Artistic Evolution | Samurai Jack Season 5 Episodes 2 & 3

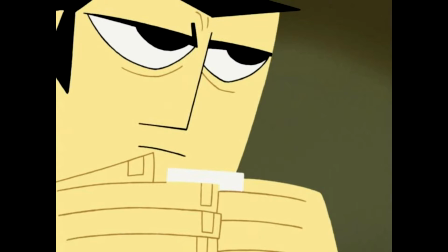0s
Before watching this video, I recommend going through my review of the first 4 seasons for the right mindset and knowledge.
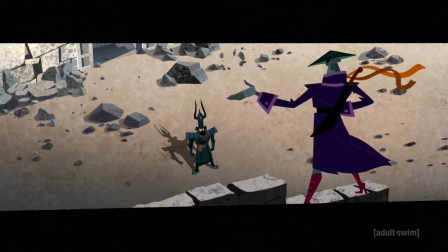6s
With that out of the way, let's get started. I may have really liked the first episode of Jack's 5th season when I made the last video,
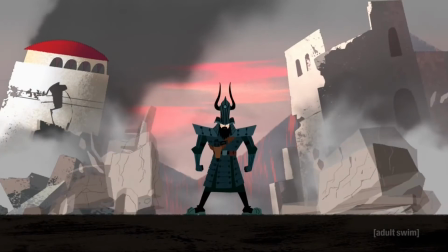14s
but in retrospect it didn't feel like the massive change that you'd expect after a decade and a half or 5 decades within the show's own timeline.
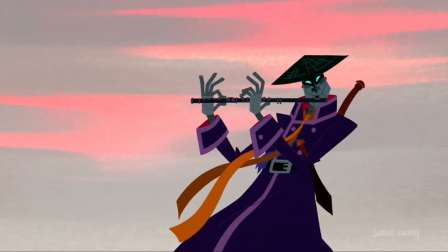22s
There were noticeable changes that I expanded upon, but overall it simply felt like more Jack.
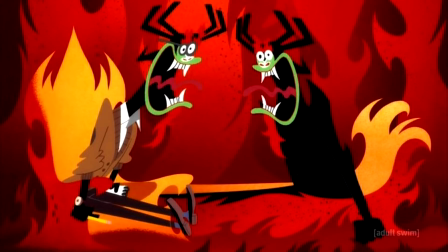28s
Episodes 2 and 3 though finally showed what all these years did for Gandhi.
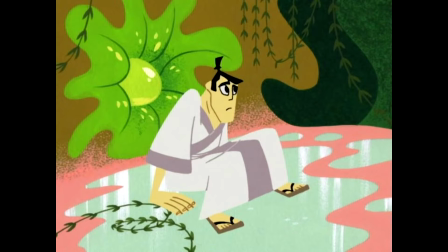33s
As explained by the DVD commentary, Jack started with a very two-dimensional look and worked its way from there as Gandhi progressively learned to handle 3D space better and better.
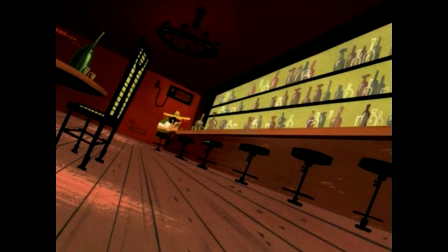44s
You can definitely see this in seasons 3 and 4 and the end of season 2 as the backgrounds that looked like completely
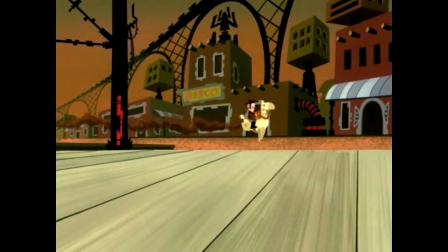52s
flat 2D colleges slowly got replaced with cinematic ones that followed three-dimensional space more and more.
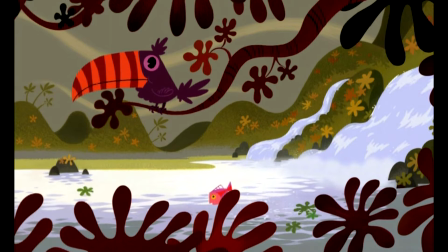59s
This isn't necessarily an objective improvement. I liked the flatness of season 1 quite a lot and it was masterfully handled,
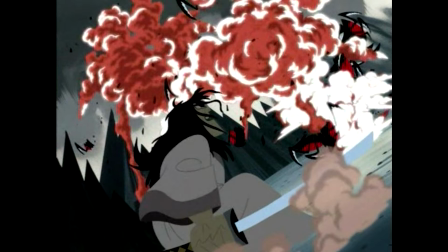67s
but it's absolutely a fitting one that correlates to the heightened gravitas of the later episodes.
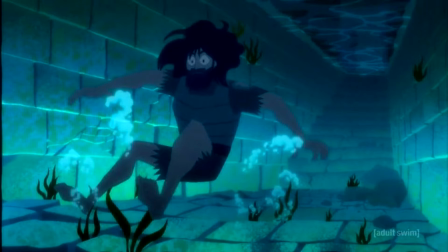72s
Season 5, however, takes things to a whole new level with shots that stand out hugely from what we've become used to in the past seasons, and the things Gandhi learned from working on things like Clone Wars, Hotel Transylvania, and Symbionic Titan are clearer than ever.
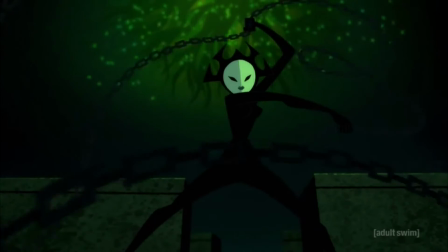89s
The action scenes have the characters navigate the world in a way that uses far more depth perception.
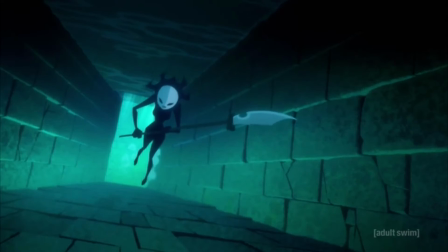94s
And while I normally would have been upset by the use of three-dimensional backgrounds,
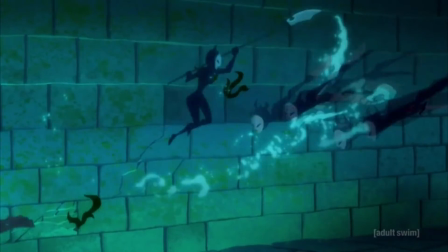99s
they're used very well here and don't stick out because Scott Wils's hand-drawn backgrounds look more 3D and realistic anyway.
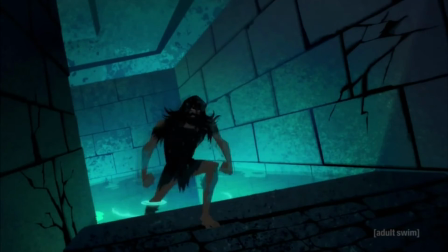106s
As for Jack himself, well, his design is now less paper-like and some of these shots give him never-before-seen anatomy and construction.
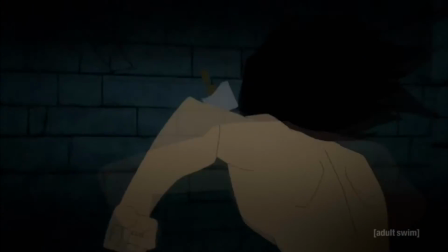115s
Just screen cap in the middle of this running shot and look at how skillfully his arms and back are rendered.
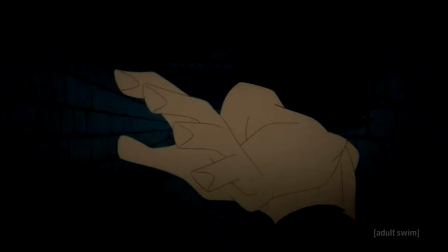122s
Coupled with the high caliber use of gradients, it looks like something out of a particularly impressively drawn 2000s anime show.
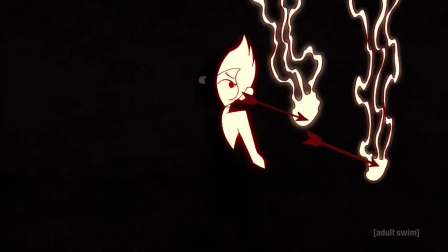129s
But just because things look more 3D doesn't mean the use of expressionistic visual inventiveness has gone down.
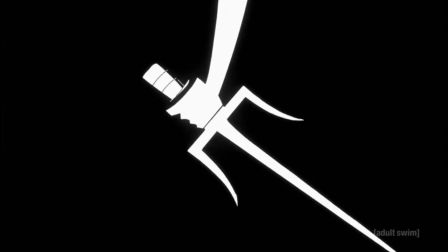136s
The episodes are still packed with playful inventive stylization, well-used colors, and a great cinematic feeling.
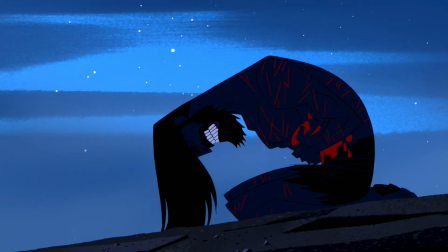143s
The scene where Jack is seeking refuge as he's all bloodied up and defeated has some
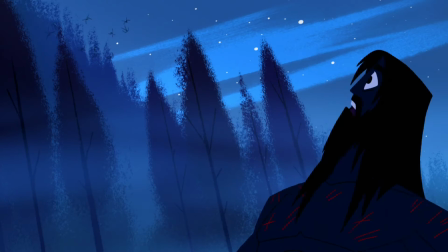148s
mind-blowingly beautiful and iconic shots that nail home the emotion of the scene a million times better than boring narration would have.
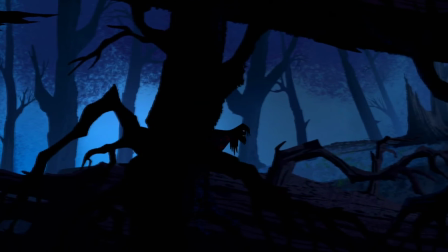156s
Jack is a legendary, tragic hero, and even his failures have a mythical allure to them.
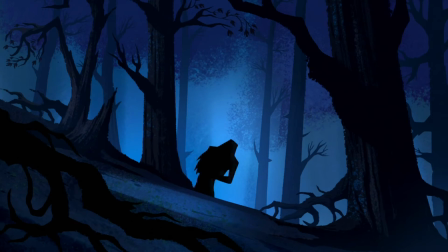162s
Just look at the way the trees are used to frame the shots,
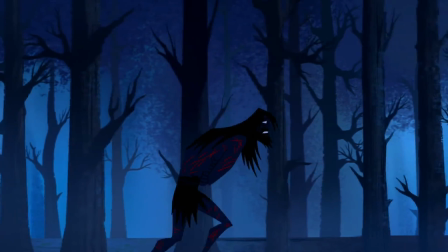166s
how Jack's proportions subtly go off-model to fit his disempowered state, and how outright painful this shot is.
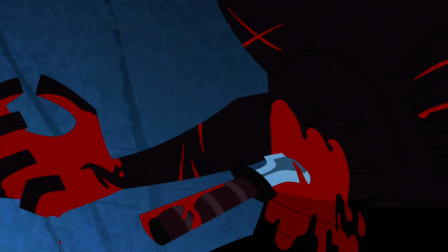174s
If it were drawn and animated more like the old seasons, it would not have been as effective.
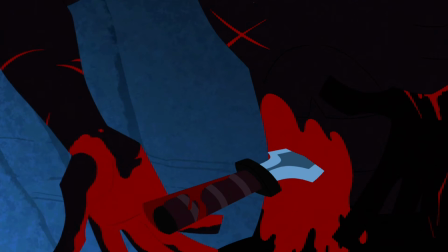179s
It's only with the heightened realism of the hyperfluid animation and 3D anatomical construction that you can truly wince at what Jack is going through.
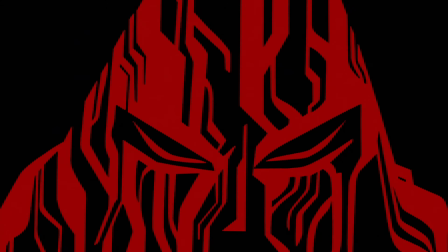188s
But what blew my mind more than anything else was the use of blood. I don't even have anything to say, just look at this, it's pure fucking genius.
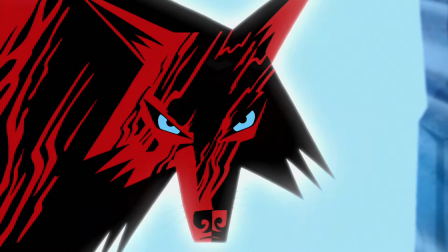197s
Instead of just using the liquid for the hell of it because hey, we're on Adult Swim now,
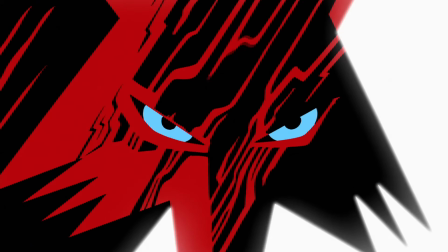202s
it's perfectly integrated into the uniquely stylish visual language of Jack's universe.
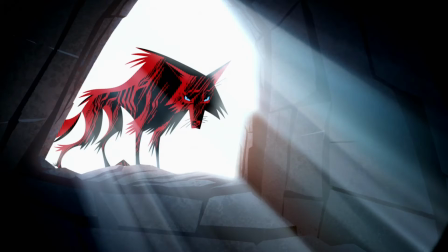207s
It's disturbing when it needs to be and mind-blowingly beautiful when it doesn't.
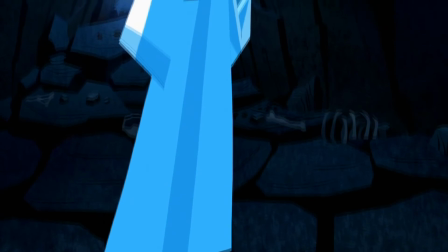212s
And then you have Jack's dark side. Holy crap, the way he's drawn in this episode is just amazing.
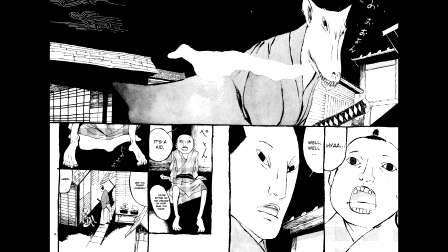218s
He looks like something out of Taiyo Matsumoto's Takemitsu Samurai, and that's a huge compliment.
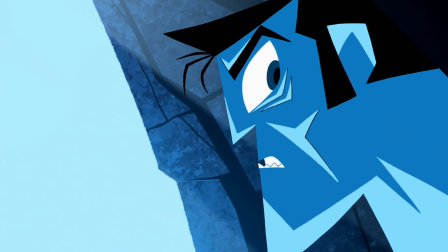224s
The way his scenes are cut and framed, the way he swooshes around, it's just freaking brilliant.
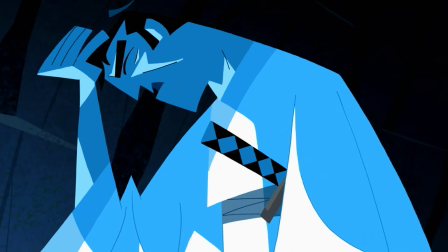230s
While being an obvious return to the two-dimensional, abstract nature of Jack's old design,
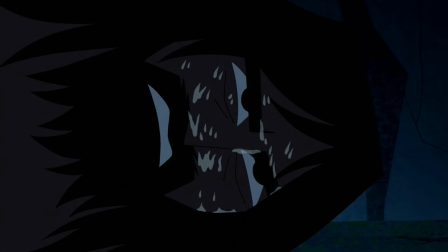236s
even these shots subtly show off the increased three-dimensionality of the artwork.
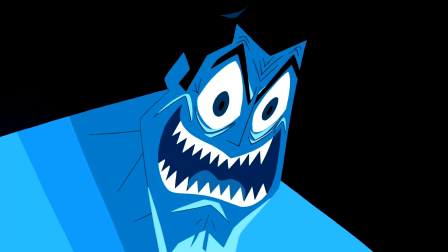240s
Look at how the eyes wrap around the face in this shot, for example.